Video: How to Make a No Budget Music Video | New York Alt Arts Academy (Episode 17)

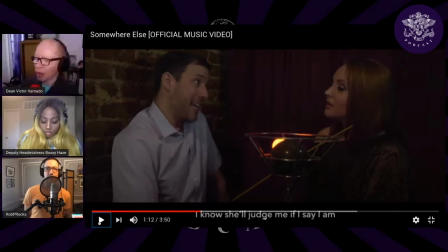(24:45)
And if you are listening to this by audio, I really implore you to follow along, because you can see everything that I'm referring to, and you could see how you could do things like this yourself. One thing that I
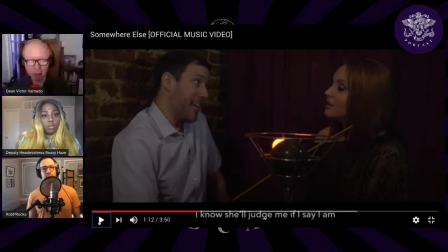(24:59)
had was I had one light on a light stand, and I used that to make some of the shots look more professional. For instance, like if you've heard of 3-point lighting, which is you usually have a key light, a fill light, and a backlight.
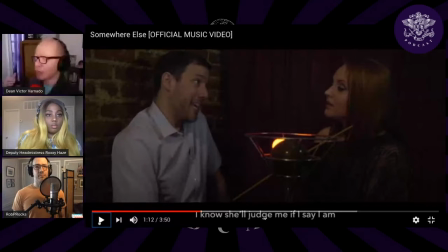(25:15)
So in a space like a bar, usually you'll have a key light, which is the window, and then, or actually any business, if you're in just a business, you'll have a key light, which could be the light coming in from the window.
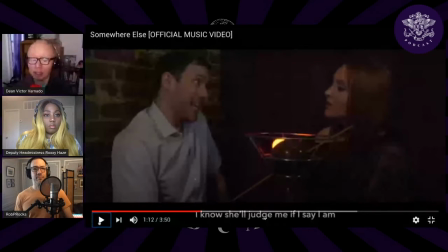(25:33)
You'll often have a fill light, which are the regular practical lights that are inside that place. But then you can also do, if you have
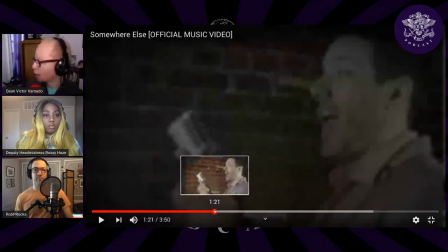(25:45)
like what I had, which was a light stand.
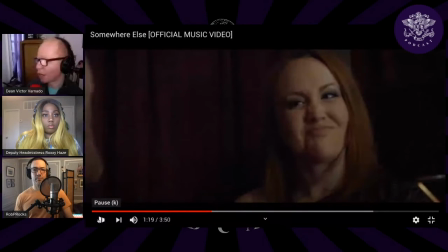(25:50)
What I did with the light stand was I made a backlight.
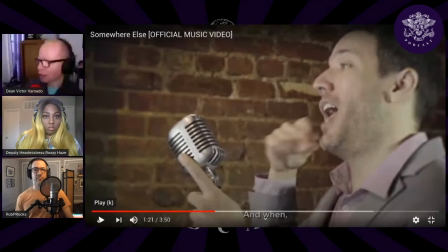(25:53)
So the backlight is just lighting everything that is on his shoulder. Like if you look at the image and you see like his head is lit up and the back of his shoulders lit up, that's because I used a backlight to just fill in the rest.
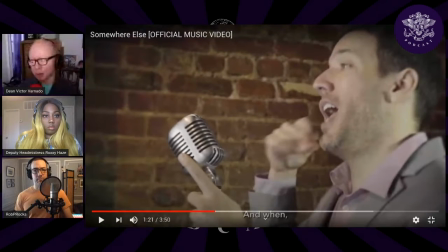(26:08)
So everything else is natural lighting in this particular video, but I used the light that I had to try and make it look like we lit the entire video. And to some people's eye, it does look like that because we were faking it. Yeah, and that light was like a battery-operated like LED thing, right?
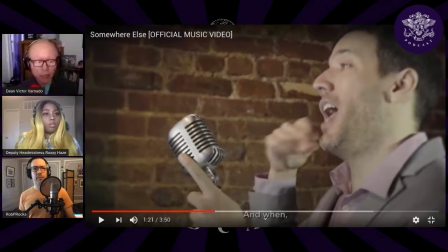(26:25)
Because it's pretty compact. Oh, yeah. It was a battery-operated LED light. I think it cost me maybe $50 that I got it off of Amazon. But it wasn't the light that made it, because it could have been just like the light bulb on a string.
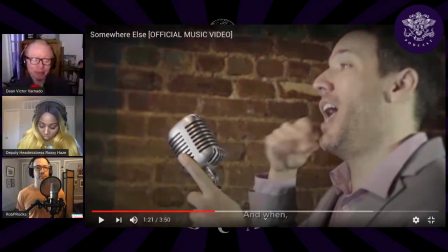(26:45)
As long as you put it in the right place, that's what actually makes the music video look like it has production value. I was just laughing because I'm watching the live stream and I'm also watching the screen where I actually have things displayed,
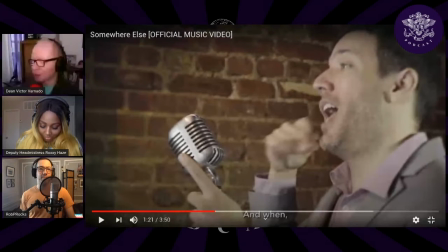(27:00)
but I was clicking on the play arrow on the live stream, which doesn't work because it's just It's live. an image. Okay, and but back here clicking on this.
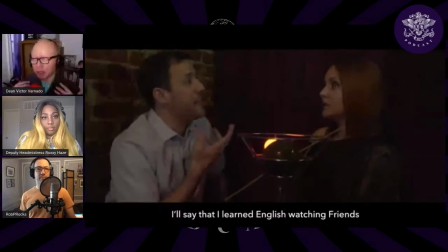(27:11)
Anyway, so I just want to talk really quickly about one of the things that we had to do, which was one special effects shot.
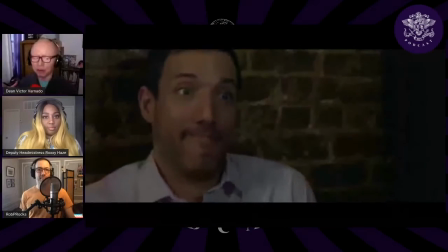(27:20)
Because we had no budget, there was a point where he was supposed to point to his Canadian pin on his chest.
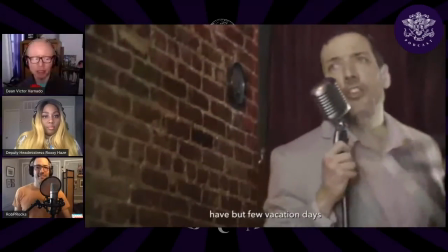(27:29)
He had a Canadian pin on his chest, but it didn't look exactly like we wanted to point.
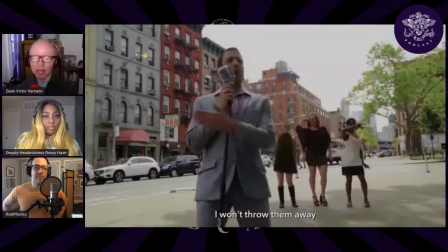(27:33)
So I had to basically sit at Google and learn how to do motion tracking so
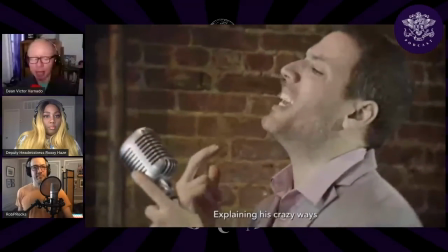(27:39)
I could take his Canadian pin and make it look like the proper style of Canadian pin that we had wanted.
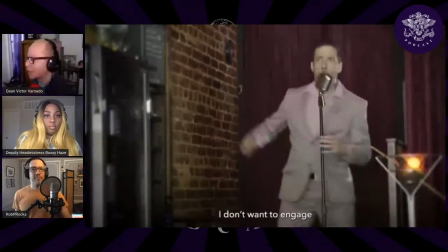(27:46)
The funny thing is, people often see it and they have absolutely no idea that it was an effect.
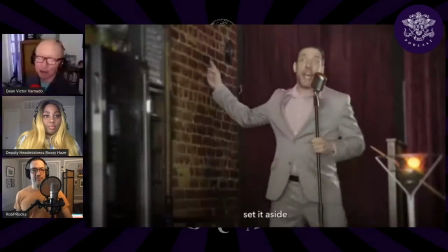(27:52)
But then once I point it out, every shot after that, you can see that he's clearly not wearing the same pin.
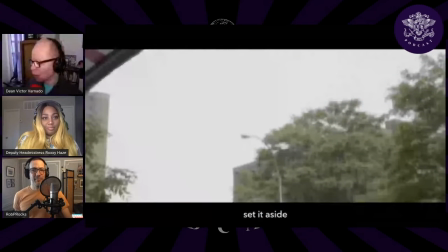(27:58)
So here he's wearing a pin, but when it's a close-up, it looks like that. Okay? It looks like the Canadian flag.
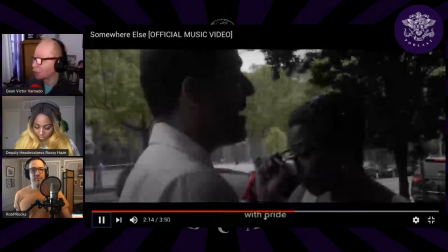(28:06)
But then when you pull out, it's so clear in every other shot that it's absolutely not that pin.
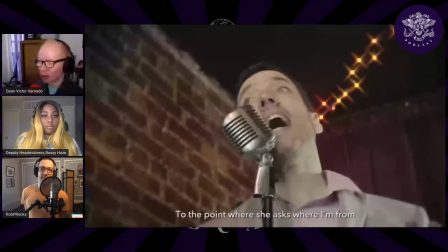(28:13)
But it was not worth it to go in and change it because people actually don't even notice it. But now that I put it out, every time you see him, you can be like, hey, that's not the pin at all.
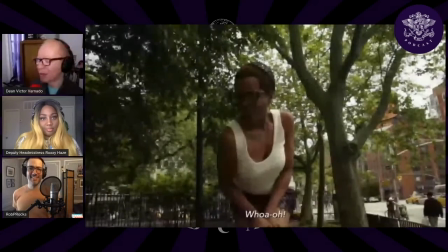(28:23)
It's so obvious at that point.
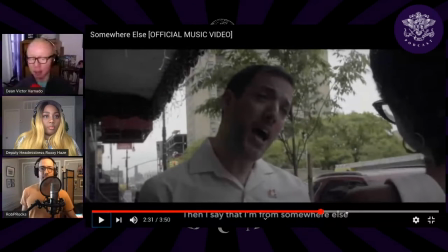(28:27)
One thing that I do, if you're like a director and you're trying to do this type of thing with people, I always have a deal with people when I make no budget video with them, and my deal usually is, hey, if I'm going to make a no budget video for you,
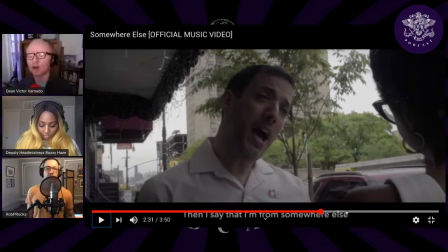(28:43)
what I want you to do is I want you to always mention me when you promote the music video. Most people do that.